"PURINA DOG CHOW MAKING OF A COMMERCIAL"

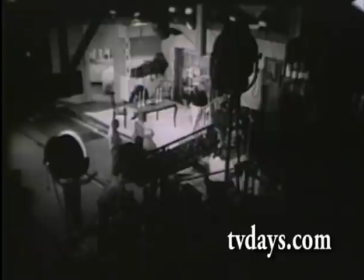0:00 What we've done is to build a special motion picture camera that will let us see Purina Dog Chow as though we were looking through a dog's eyes.
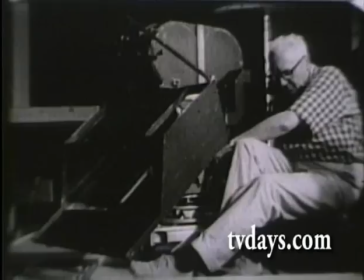0:07 Those two big mirrors on the front of the camera work like a periscope in reverse by lowering the level of the camera lens to about six inches from the ground.
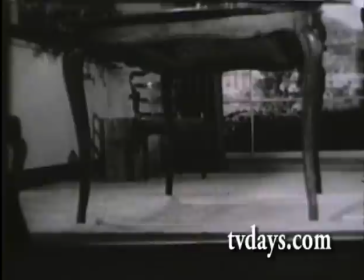0:16 Notice how your eye level changes as the camera moves in on this dining room table. You see?
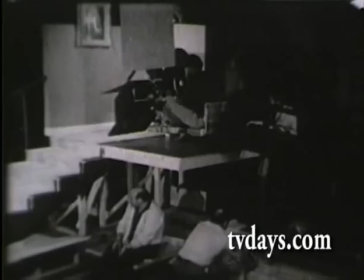0:24 A dog's eye view. Here we're shooting a part of one commercial.
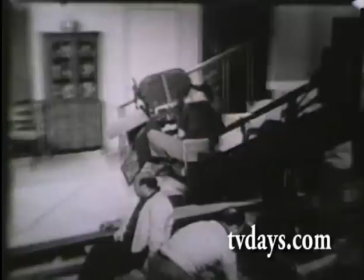0:30 The dog, I mean the camera, runs down the stairs, under the table,
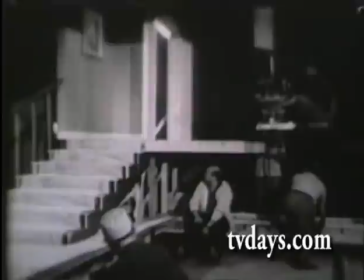0:38 and into the kitchen where Purina Dog Chow is waiting for him.
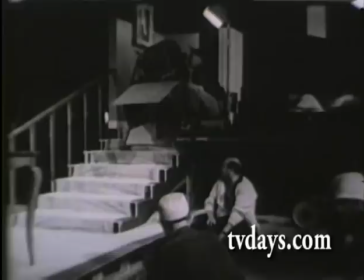0:44 Stronger than any words, the dog's eye view expresses the feeling that Purina is really a dog's dog food.
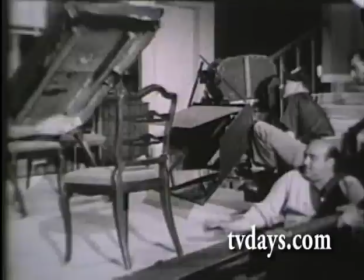0:50 And if people want to know what dogs like best, they have to look at it from a dog's point of view.
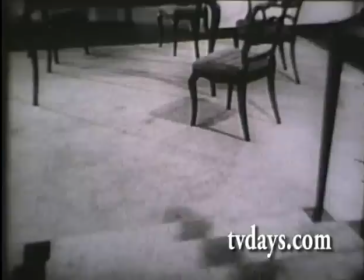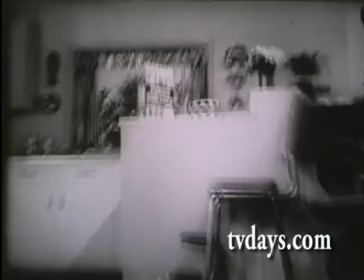1:01 Stronger than any normal photography, the dog's eye view seems to pull the viewer into the screen and lead him to our product.
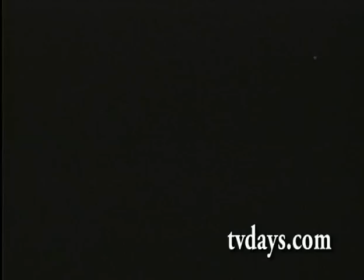1:11 Here's how this new technique works within the context of the whole commercial.
What's
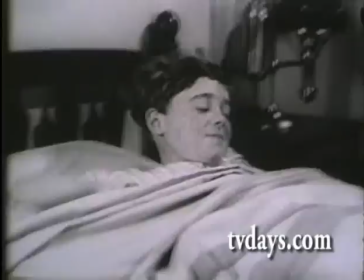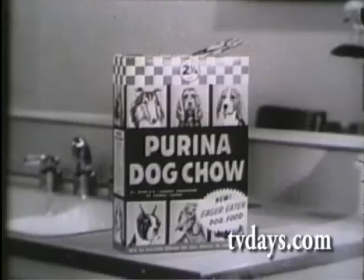1:23 better? Ya hungry? Every eager eater has his own way of saying chow time.
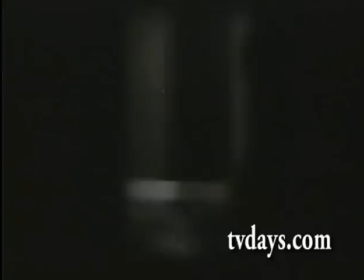1:30 And chow time means Purina dog chow. Look at it this way.
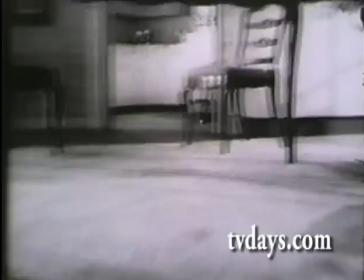1:35 From a dog's point of view.
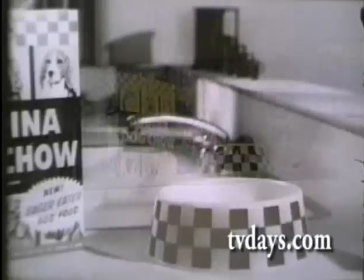1:40 Purina Dog Chow is a dog's dog food, packed with pure appetite appeal.
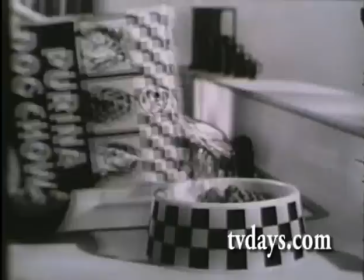1:46 Rich, delicious chunks of solid, meaty flavor the dogs really come running for.
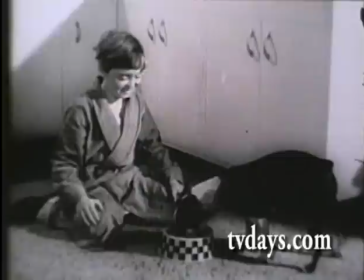1:52 From your point of view, Purina Dog Chow is easy to feed. Just pour and serve, moist or dry.
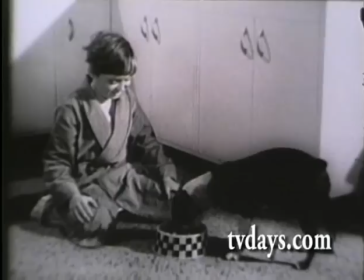2:00 Knowing that Purina has all the food value dogs need for good health and prime condition.
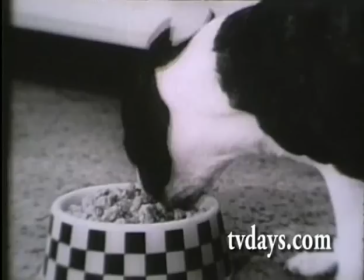2:07 So make your dog an eager eater now with the rich, meaty taste of Purina Dog Chow.
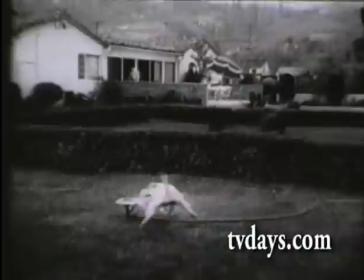2:13 And how.
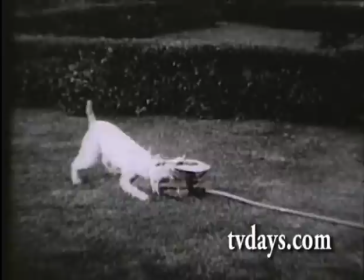2:19 If this active little eager eater seems to be having fun right now, you should see him at Chow Time.
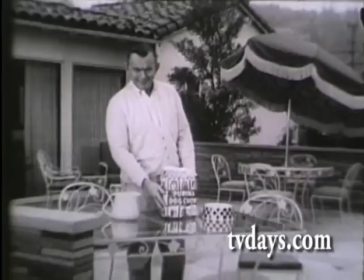2:27 Here, boy. And Chow Time can only mean Purina Dog Chow.
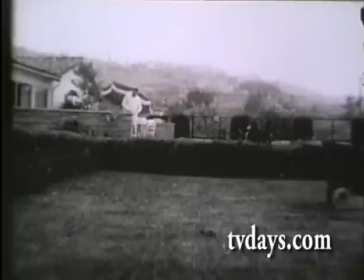2:33 Look at it this way, from a dog's point of view.
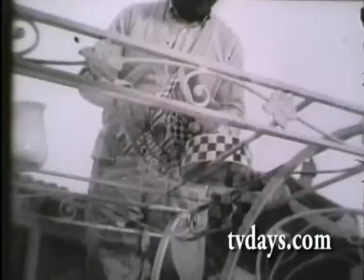2:39 You see, dogs really come running for the meaty, eager eater taste that belongs only to Purina Dog Chow.
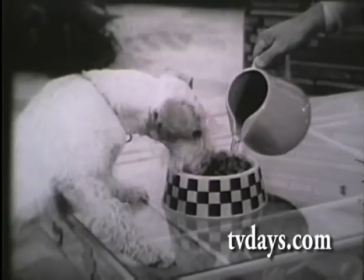2:49 From your point of view, serve Purina dry, or add water if your dog will wait that long.
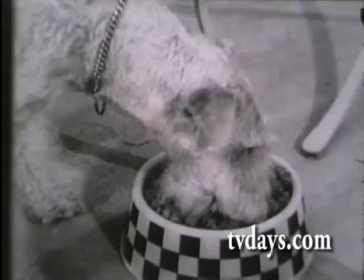2:54 Either way, rich,
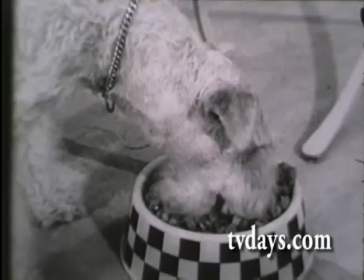2:56 delicious Purina Dog Chow has all the food value dogs need for good health and prime condition.
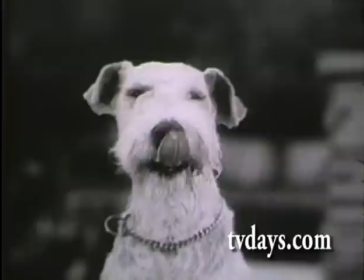3:05 So make your dog an eager eater now with a rich, meaty taste of Purina Dog Chow. And how.